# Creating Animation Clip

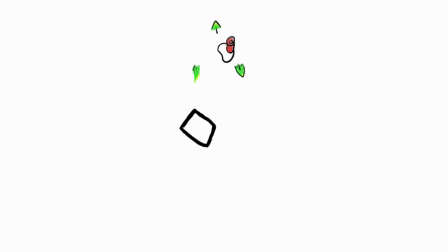[4:03]
And I colored in the leaves first, because I said if I mess them up, those are the smallest things in the whole drawing. So if I mess it up, who cares? I could erase it. And then once I noticed that I did the leaves correctly, I went into the roses.
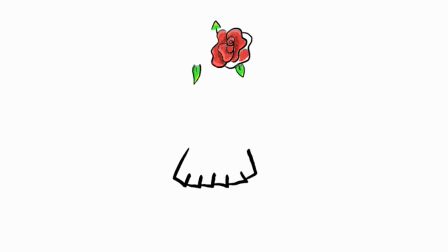[4:22]
And with the roses, I decided to do 3 shades of colors. So there's like the color that's the whole rose, and then the shadows and the light. You can't really see it, but when you move up close, you can see that there's shading and all of that.
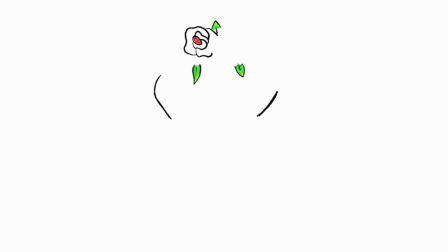[4:38]
And then there was 2 roses, and they were set on different layers, and I had to do each one and do the animation, because I wanted each section to do the animation.
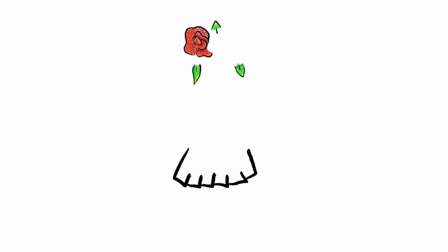[4:50]
The only thing, I don't know why the skull kept appearing and disappearing at the bottom, because I put it I hid it, but as long as it didn't cross over the flowers, I was happy with it,
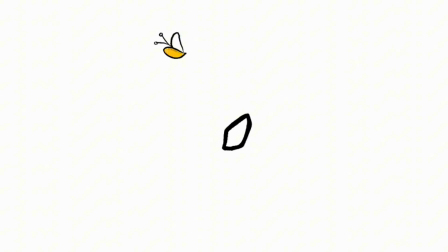[5:04]
because that's what I didn't want. And then you can see me here finishing the roses, and then I move into these flowers. These flowers, I don't know what they're called, but these are actually originally red,
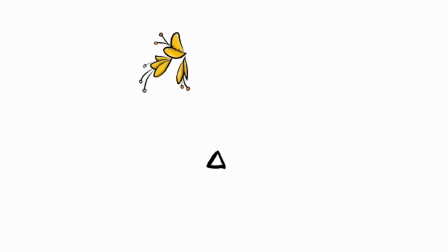[5:17]
but because the roses were gonna be like right next to them, I didn't want it to be like red on red, so I changed them to like this, almost like a golden yellow. And I really like how they came out, especially because it looks like they're leaning over to the side.
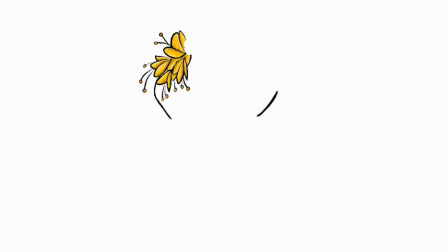[5:34]
And I think the toughest flower was gonna be this one. I think it's a daisy. I don't know. And the middle is yellow and the petals are white. And I was having issues because I thought the white was gonna look too much like the white in the back. Like you can see here, it's white on white, but it's actually like a little pearl type of white.
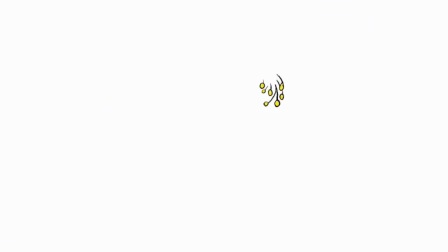[6:01]
And then once I did it and finished it, there was enough contrast between the back and the front.
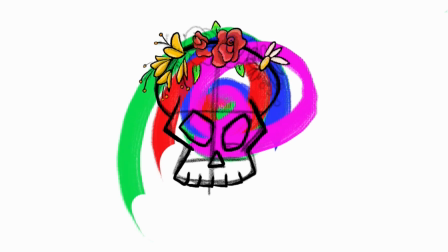[6:07]
And then with all the flowers added, it looked like an actual finished product, and it all looked fine. So I was like, okay, that's okay, let's keep going. And then I wanted the skull to be my favorite color, which is like a turquoise or like a teal. And I had to do it like this. I didn't put any animation on this because there was no point.
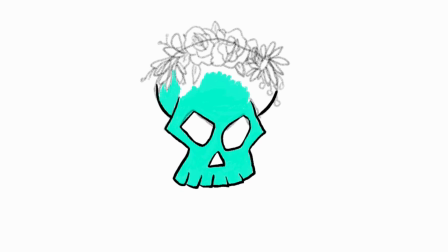[6:28]
I just did the whole skull, and then the flowers was going to be on top. I just added some light shadows just to give it some kind of definition, some kind of texture, and some lighting on it, but that's it.
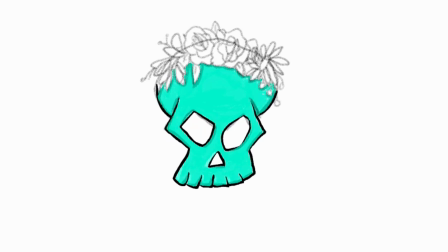[6:42]
And then I went, okay, now I have to see if when everything comes together, it's going to look the way I want it to look.
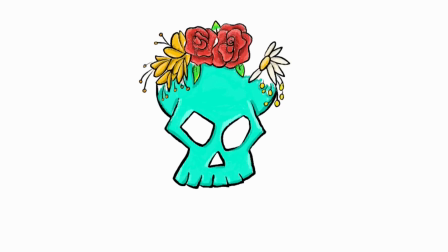[6:49]
And actually, it did came out the way I wanted to look. And the last thing I wanted to add was my name at the bottom.
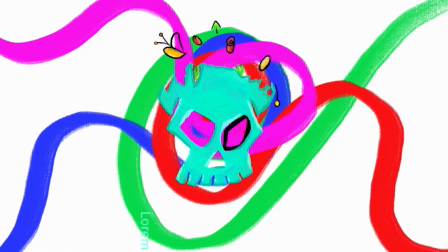[6:57]
And, you know, you always see the Lorem Iputum. I don't know if that's a curse word or if it's in another language. But it took me a while because I couldn't get the font I wanted.
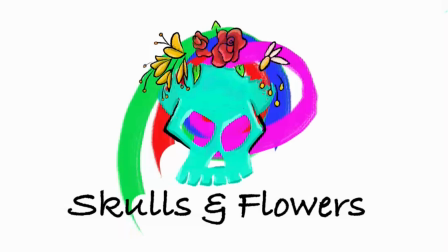[7:09]
And then finally I got it. This is how it's going to look. And I'm really happy with the results. This is the overall image, so when I finished it. But then I had to save the video, and I hope you guys like it because it's going to be at the beginning of all of my videos when I start them.
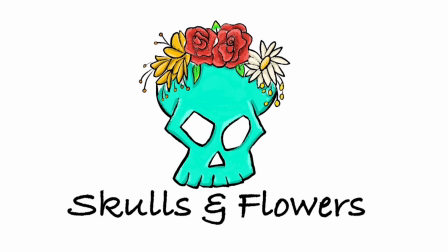[7:26]
And here it is. So make sure to like, comment, and subscribe because there's a lot more artistic stuff there are on the way. Bye.